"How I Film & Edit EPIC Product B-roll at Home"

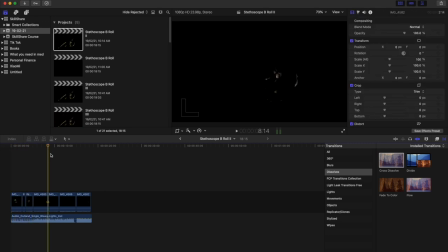4:26 so as you can see i'm trying to make all these clips in sync with the music in some way for example right here there's a nice drop and i'm trying to align the end of this clip or the start of this clip with this peak right here in order to have that nice satisfying effect
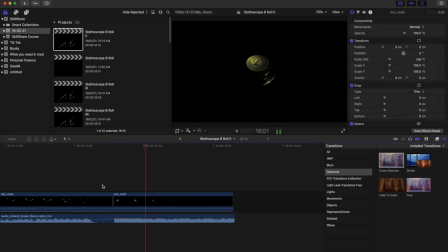4:45 something like that so that's what i'm doing now yep that looks pretty good so it doesn't have to be perfect right now because we are going to add gaps to our clips in order to make the transition seem more seamless as we'll go cross dissolve to a gap then across dissolve
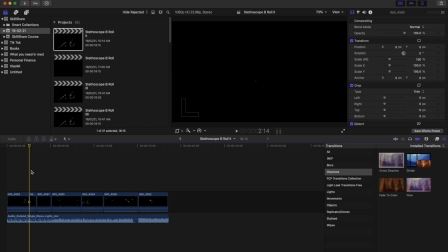5:03 back to the next clip so it looks all seamless and i'll show you how that works later on but for now what we have to do is add gaps
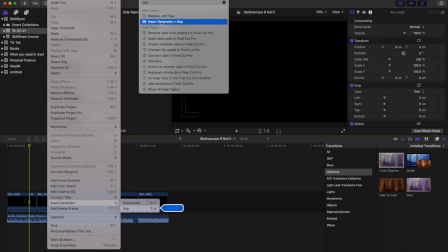5:11 between our clips so just search up gap insert gap so gaps are just blank clips and you want to add a gap in between
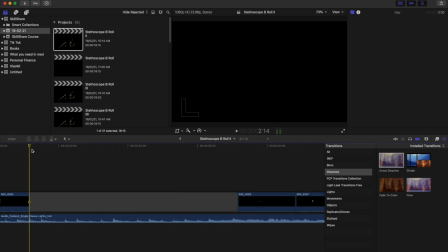5:19 every clip on your timeline you don't want it to be this long this is ridiculous something like this would be adequate maybe a bit longer so you want to delete a small part of the previous clip at the
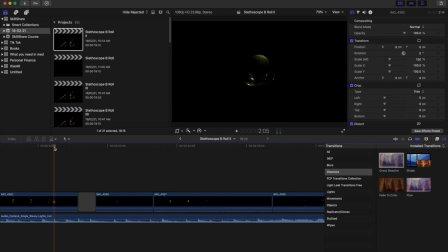5:35 point where the light disappears for example i see the light decreasing until somewhere here i'm going to end the clip somewhere here and i would have to shorten some clips because we want to make the length of our video to match the length of
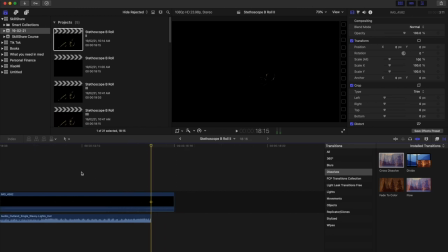5:49 our music so since we're adding gaps the video will be longer so we need to cut down some of our actual footage also our music doesn't really fade out so i might just add that little feature in by doing this somewhere like that okay so now i'll just be
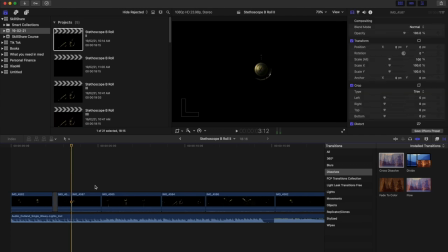6:07 adding gaps in between all of our clips and shortening the clips where the light disappears what else you can do is you can add movement for example right now the clip's just staying still and it doesn't look that exciting so what i can do i can set a keyframe at the very start so
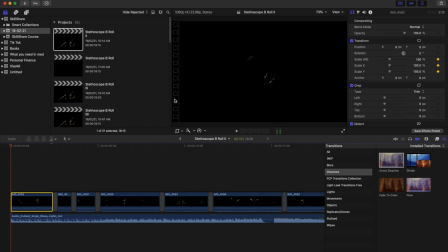6:25 i'll go to this then scale then select keyframe then go to the end of the clip and i can make the scale bigger for example i might go to 130 and now instead of it just staying where it is it zooms in slowly we'll see how that looks
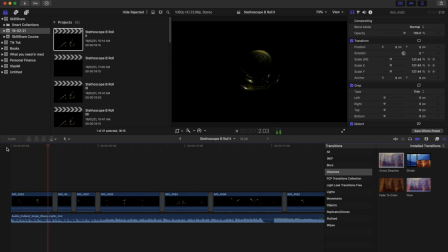it just adds a little extra to your clip and it makes it look a little more satisfying you can zoom out as well for example here i want it to zoom out what i can do i'll set this scale at the end to
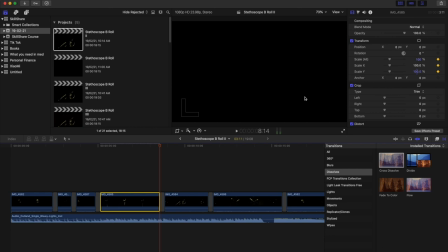6:59 100 it's a keyframe there go back to the start and then set a keyframe at a larger scale so now it's zooming out so I generally like to add
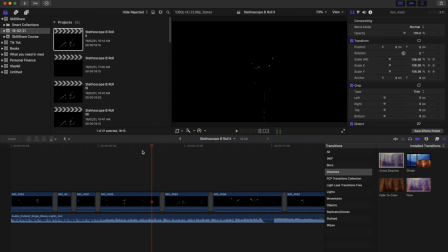7:16 keyframes and movement to most of my clips and the amount of movement I want will vary so now once you've done that to all your clips you should have something that looks a bit like this.
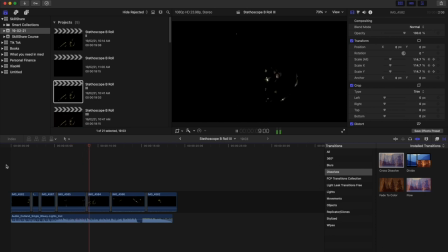As you can see since I've added gaps the video doesn't fully align with the music
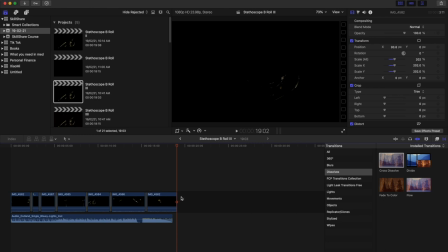7:49 anymore so that's something we will be fixing soon but first let's color grade our clips. So as a beginner one of the easiest ways to change the look of your clips is to add a custom LUT.
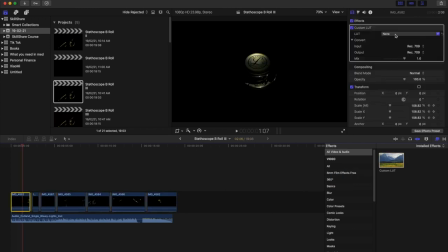8:01 So add a custom LUT to one of the clips and then I'm gonna choose orange and teal and and then i would lessen the intensity of the lut because that's far too strong so somewhere here would be nice since this clip has the lot i'll click command c then i want to paste
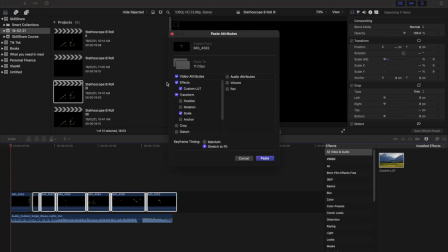8:19 the lot to all these other clips so i go shift command v and i don't want to transform it like the other clip i just want the lot so i unselect
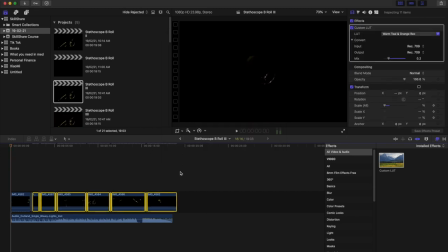8:27 that transform then i'll paste the custom lot to all the other clips as you can see the main issue now is that it doesn't align with the music fully since we've added the gaps so what we want to do is we want to start ending the clips and seeing
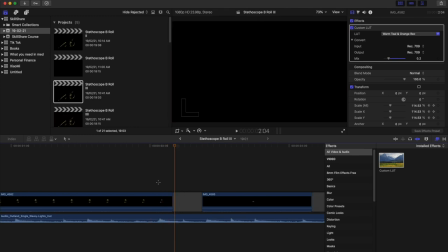8:43 where would be a good time to end so somewhere here it doesn't have to fully turn black as we're going to add dissolves between this clip and this clip so the transition will look smooth so somewhere like this and i'll just keep doing this until i finish the whole clip and
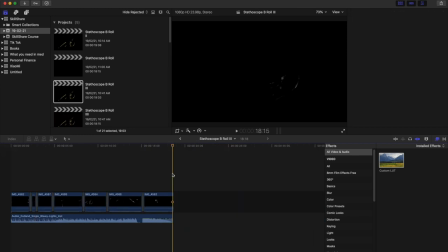9:00 i want the end to align with the end so the main issue now is that the transition between this clip and this clip is quite harsh so what we want to do is we want to add a dissolve so we want to go add a cross dissolve here we want to shorten it and now the transition should look pretty smooth
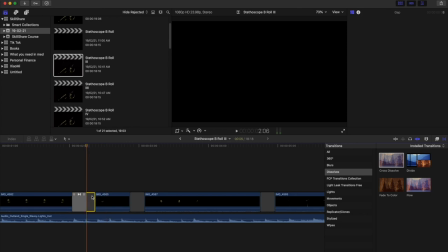9:20 now we want to have another cross dissolve between this blank clip and this clip and i'll just add across dissolve here and i just do this continuously throughout all the clips to make it all very smooth and
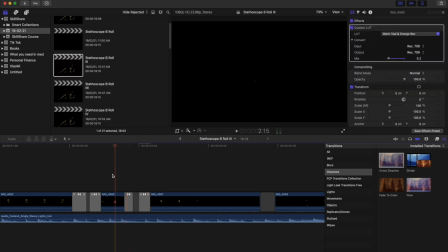9:34 i can adjust how long i want the cross dissolve to be but that will depend on personal preference and for me it will depend on which two clips i'm transitioning between so after you have done that this is what your project should look like
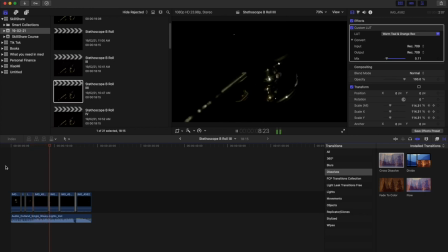so as you can see the project looks pretty good now but we want to add some sound effects to transform it to the next level
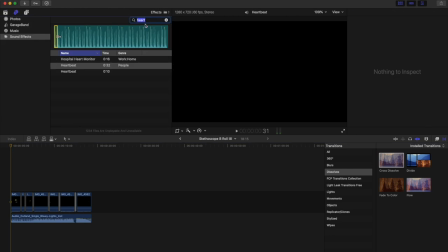10:12 so what you want to do is to go under the sound effects tab then you want to add whatever sound effects you want to add and since i'm using a stethoscope as a product i might want to add a heartbeat so i just drag that right to the very front because i like that idea and
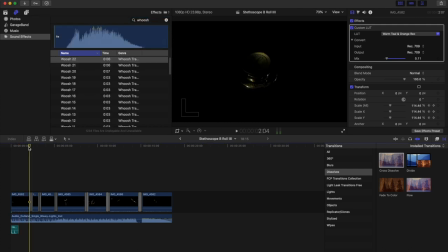10:30 then i also like to add whooshes whenever the light enters or disappears for example say i I'll want whoosh number two, whoosh number two. Say I want to use it to signify the light disappearing from our first clip.
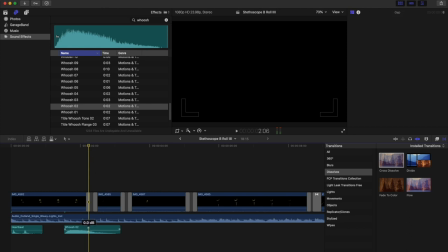10:45 So about here, I'll add the whoosh around here. And then I want another whoosh to signify the light shining through here, maybe whoosh number three. No, that's a bit too long. Maybe number one.
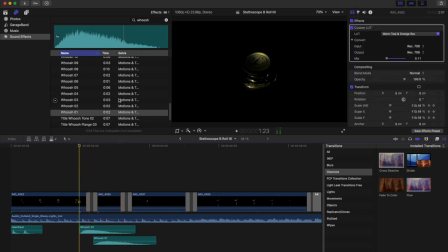11:03 And these are just whooshes which I can get free from Final Cut Pro or I will link some resources where you can get some free sound effects from certain sources in the project description. But essentially you want to do this throughout the entire sequence and once you add sound effects it will make the video a whole different level,
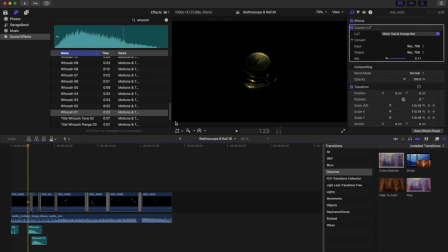11:23 there will be a whole other element to it. So you just want to continue this throughout the entire project. And once you're done it should look something like this.
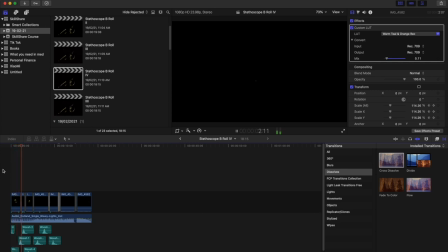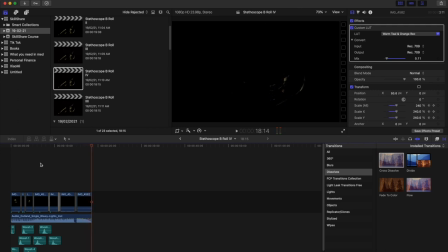11:52 So, well done, you've made it to the end of the editing process, congrats!